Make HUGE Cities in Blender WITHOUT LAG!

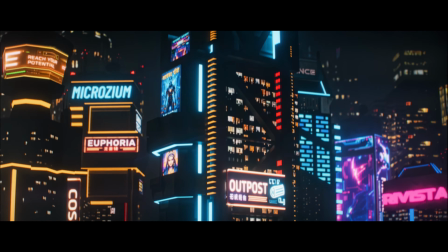If you try to build a massive cyberpunk city in Blender like this, your PC will probably start begging for mercy.
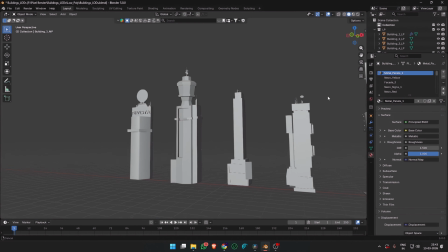But there's a trick used in games and film to build huge environments without melting your computer.
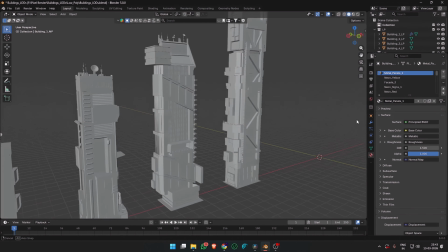Today I'll show you that system.
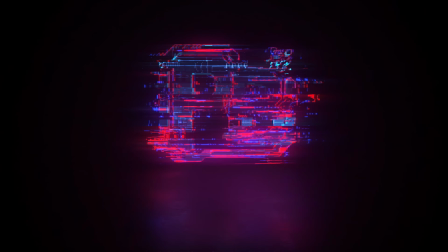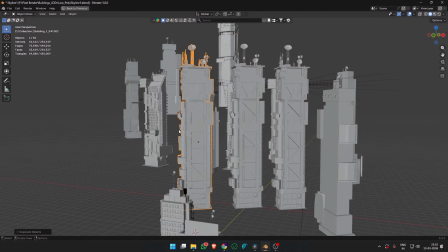Most people try to build cities by making every building super detailed,
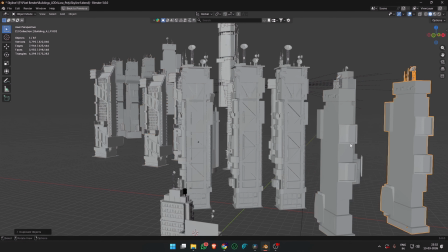which quickly destroys viewport performance and inflates render times.
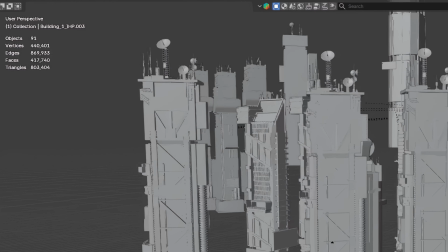But real environments don't work like that. Large environments use something called as level of detail or LODs.
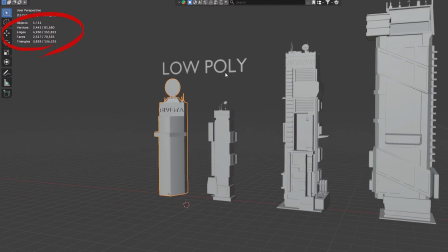The idea is simple. The farther something is from the camera, the less geometry it needs.
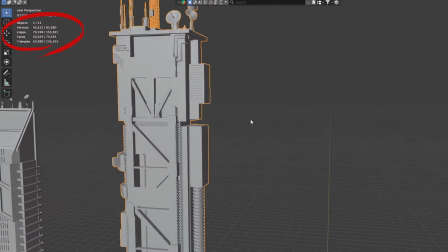Background buildings use low poly models, mid-distance buildings use mid-poly, and the buildings closest to the camera become the hero or high poly assets,
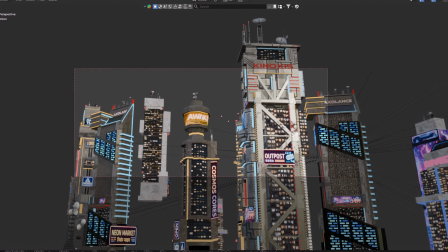letting us create vast and beautiful scenes without completely killing your computer.
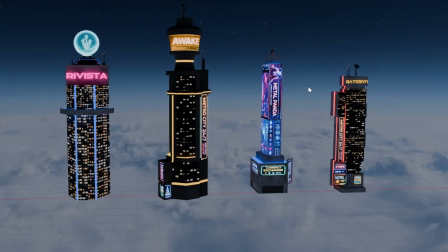This graphic explains the LOD structure to help you understand easily. In this video, we'll build three types of buildings: a low poly building for the background skyline,
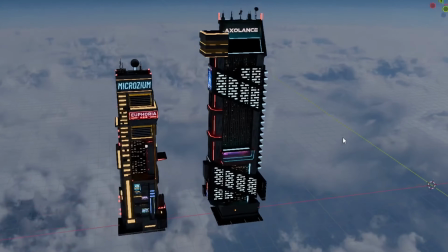a mid poly building for the middle of the scene, and a hero or high poly building for the foreground.
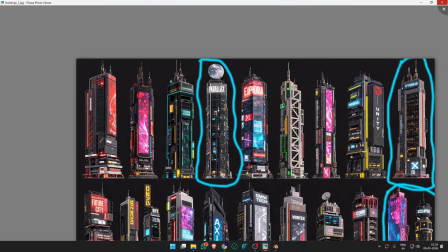Then we'll combine them to create a large cyberpunk scene. As always, I start with a reference.
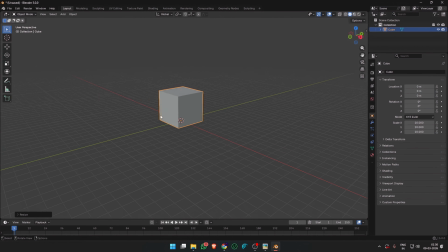Low poly buildings are designed to be extremely efficient. Their job is to fill the background skyline and give the impression of a large city without adding unnecessary geometry.
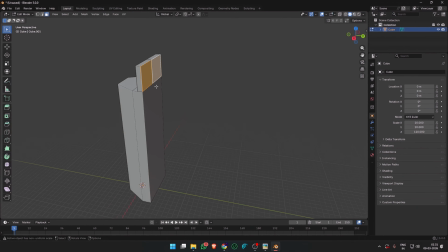Most of the detail here actually comes from textures rather than modeling.
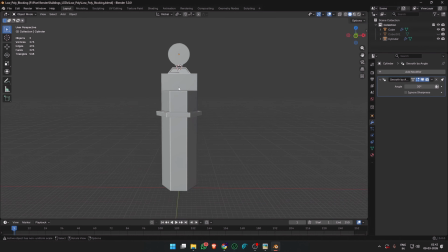Simple shapes, strong silhouettes, and emissive window textures can go a long way in creating believable background buildings.
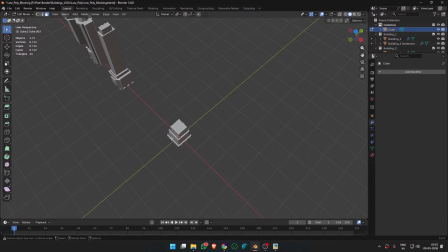I modeled some background buildings using a believable but recognizable silhouette. These don't have to be highly modeled as long as they look good from a distance.
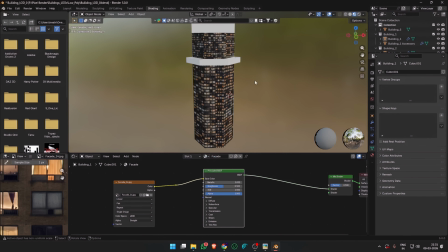Let's texture it. For the windows, we can use a simple facade texture, plug it into the base color,
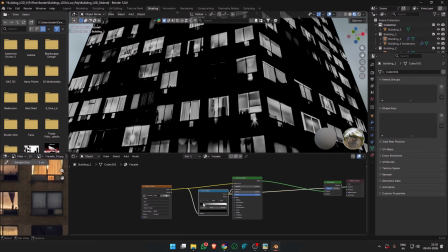and create a mask for the windows by using a color ramp. I tweak the roughness first by making the mask.
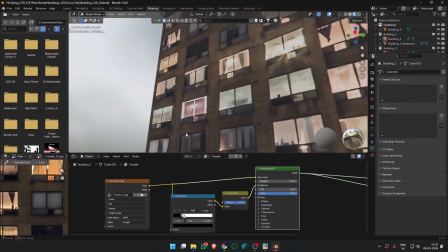You can use an invert node if you want to invert the mask.
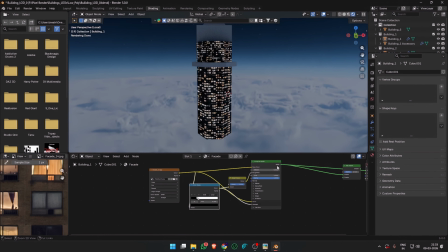I also plugged in this mask to the emission texture and increased the strength to give us both the base color and window emission.
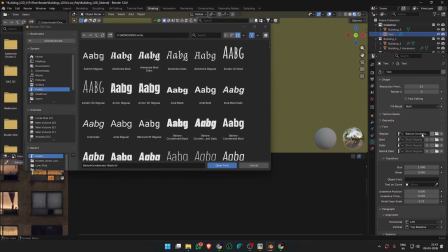I applied a simple concrete texture to the rest of the surfaces,
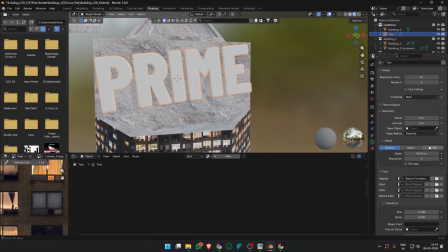and you can add a text logo with a custom font if you wish to enhance the appearance.
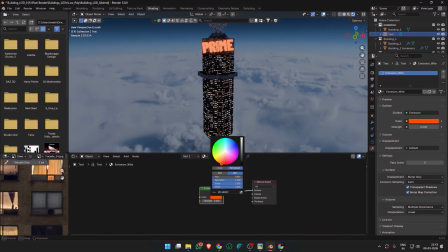This gives the building an appearance of hundreds of lit windows while keeping the geometry extremely lightweight.
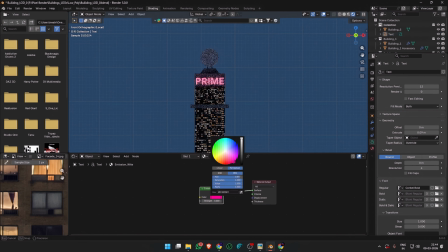Because these buildings will sit far in the background, this level of detail is more than enough.
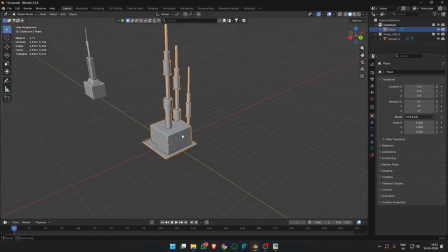I also took the time to model some really simple antenna and dish modules for adding to the rooftops of the different buildings later.
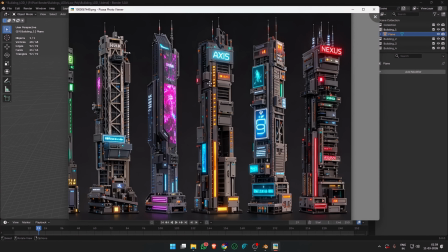I kept them extremely low poly as well. Next, we have the mid poly buildings.
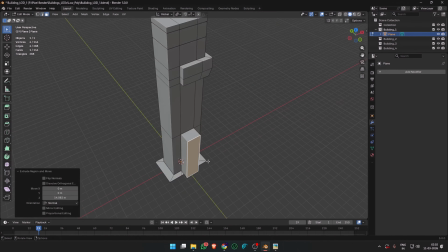Mid poly buildings sit closer to the camera, so they need more visual detail.
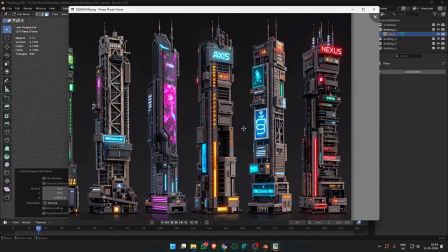Here we can start adding structural elements, panels, vents,
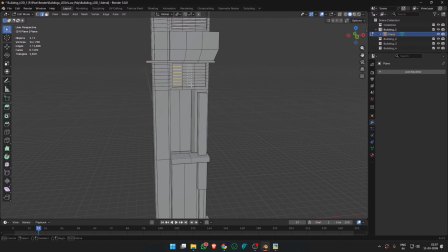and architectural variation to make the building feel more interesting.
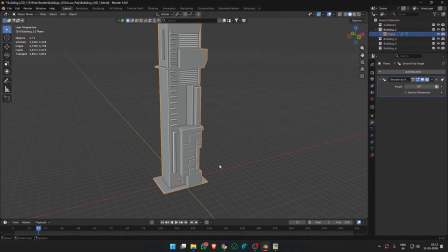The key is to add enough detail for readability while still keeping the geometry efficient and readable from a distance.
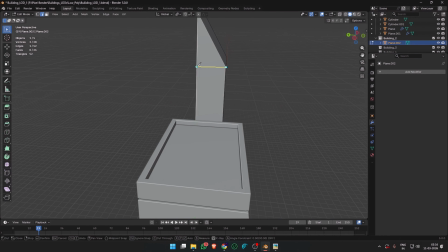After modeling a commercial-ish tower, I went ahead modeling a second corporate-looking tower.
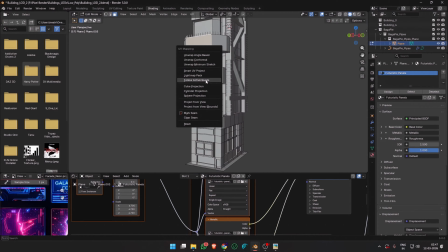You can make the designs according to your references and add silhouette details and architectural features to make it more interesting. You should aim to keep the low poly buildings in between 500 to 5000 polygons.
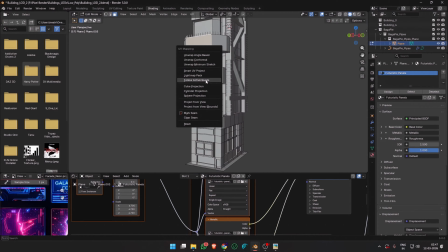And the mid poly buildings can sit anywhere between 10,000 to 30,000 polygons. After this, it's time to start texturing.